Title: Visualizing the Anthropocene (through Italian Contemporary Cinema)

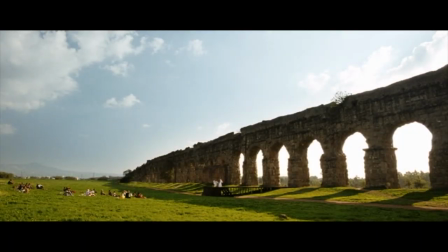517s
In fact, Rome is filmed as a living entity, and the life of its people is represented as entangled with the city,
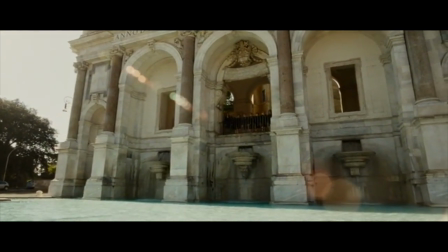524s
with each other, with the public memory of a celebrated historical past, and with the private memory of an unspoken,
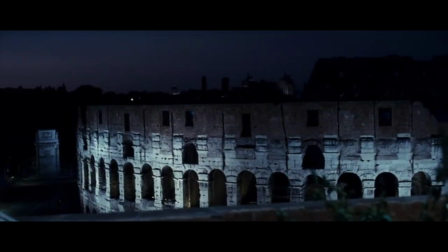531s
nostalgic love. This city is a mesh that collects and connects all these lives and all these memories,
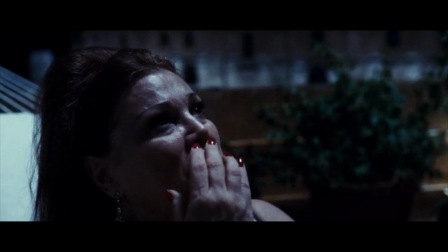540s
while also being the natural temporary hub on the migratory route of pink flamingos.
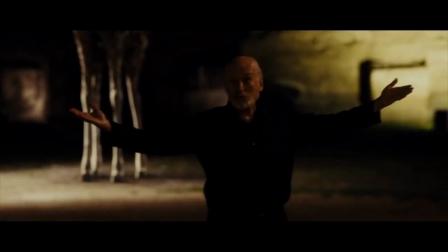545s
This is why nature-culture is a false dichotomy. Rome is a living organism stretching through time and space, welcoming humans and animals.
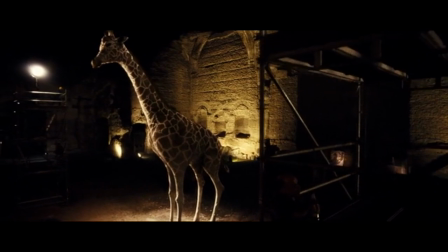555s
Rome's great beauty is what Rosie Bradotti discovers in Spinoza's
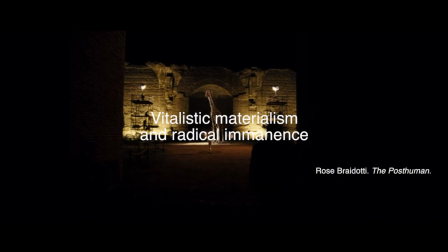559s
vitalistic materialism and radical immanence, that is, the unity of all matter.
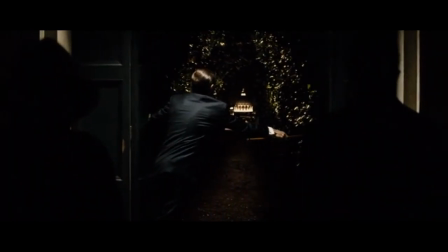566s
In addition to visualizing Rome throughout the film as a unified and unifying living being, overriding the modern separation between natural and artificial,
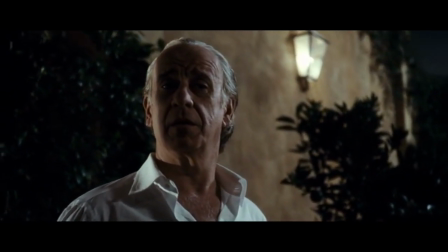576s
Sorrentino also presents a particular aspect of the post-human subjectivity in the specific scene with pink flamingos.
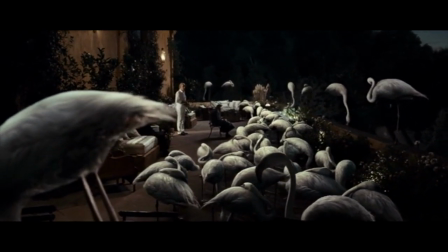585s
At dusk, on Jep Gambardella's balcony facing the Colosseum, a flock of pink flamingos stops to rest during their seasonal migration.
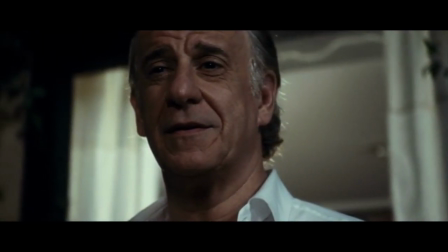594s
The close-up of Servillo's face reveals his pleasant surprise of this close encounter with nature,
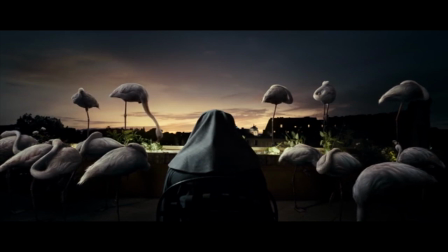600s
an enchanted nature that seems incorporated into the life of both the city and the characters.
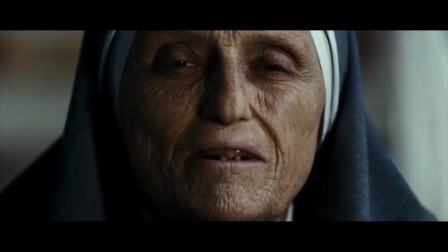607s
Here, Sorrentino inserts a dialogue between Jep and Suor Maria,
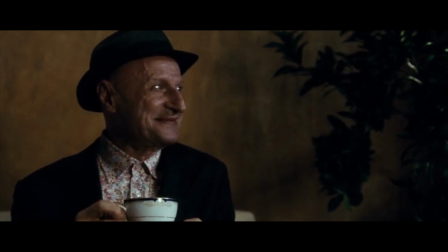611s
where they briefly discuss Jep's search for the great beauty, for a book he never wrote.
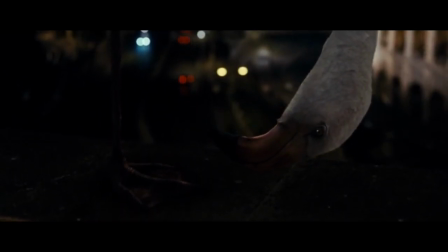617s
Suor Maria then makes a strangely surprising reference to her diet based only on roots, roots that carry both a literal and a metaphorical meaning.
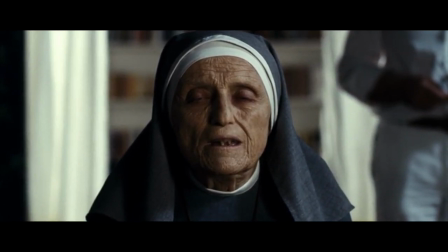628s Essa, perché io mangio solo radici.
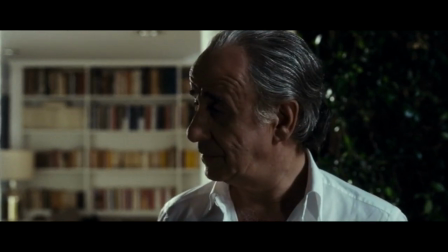638s No. No, perché?
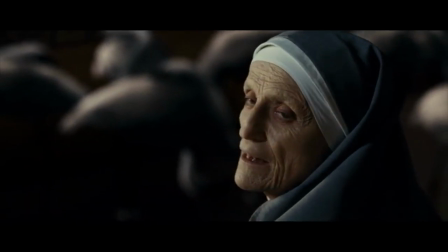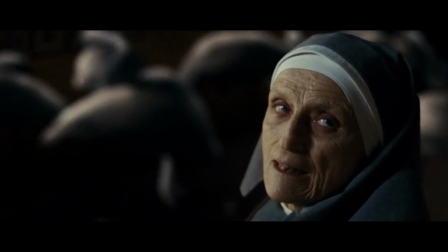650s Perché le radici sono importanti.
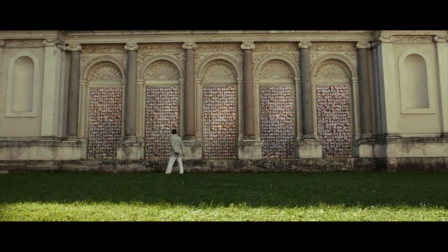656s
Roots are important, says Suor Maria, because these roots represent, in a metaphorical sense, our historical origin and identity.
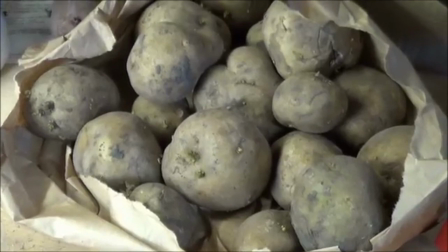665s
But they also refer to physical roots, a simple food that reminds us of being at the same time, and without distinction,
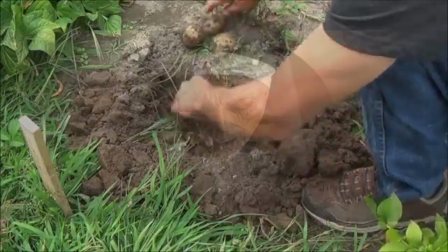673s
biologically animals and culturally gatherers. Suor Maria's holiness resides in being able to see and point out such awareness,
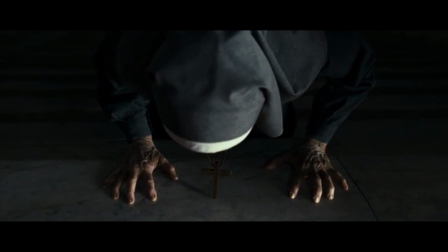681s
that is, the understanding that anthropoi come from a nature they will never leave.
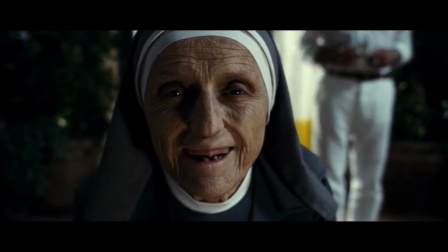687s
The close-up of Suor Maria's face reveals the bliss that comes from this profound awareness of a simple truth, the truth that roots are important,
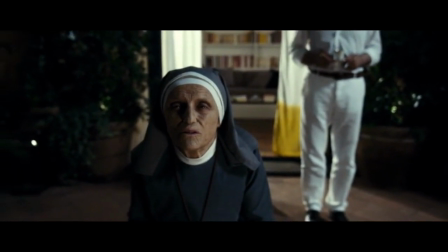696s
that this primordial food still feeds the human animals who delude themselves into thinking they are above all other beings.
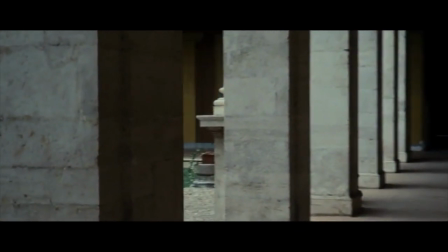704s
The great beauty is ultimately the understanding, or actually the recollection,
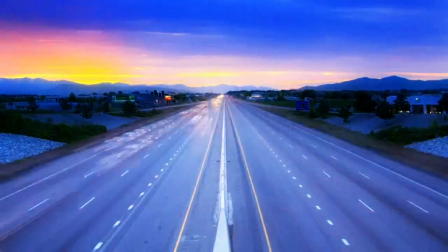710s
that the Anthropos who has become a planetary force has always been just another creature enmeshed in the unity of all matter,
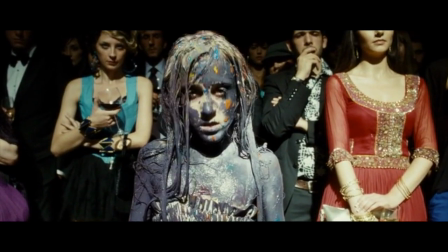718s
together with roots, flamingos, other people, a vast ancient city, and an entire planet.
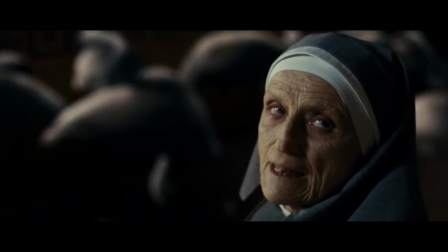726s
Roots are important should be the mantra of post-human subjectivity.
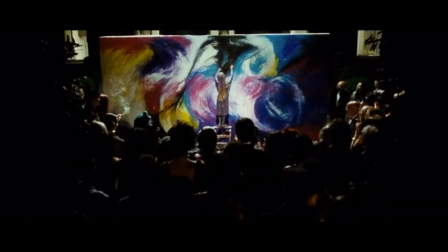732s
As pointed out recently by Jedediah Purdy, the role of representation and therefore of imagination becomes political in the Anthropocene.
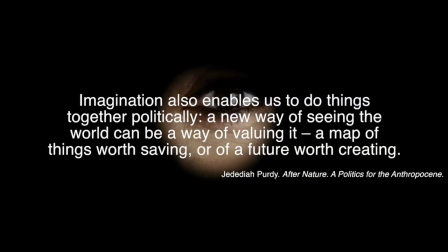742s
Imagination also enables us to do things together politically.
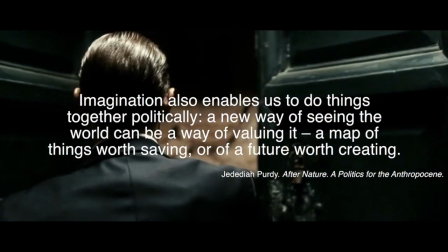745s
A new way of seeing the world can be a way of valuing it, a map of things worth saving, or of a future worth creating.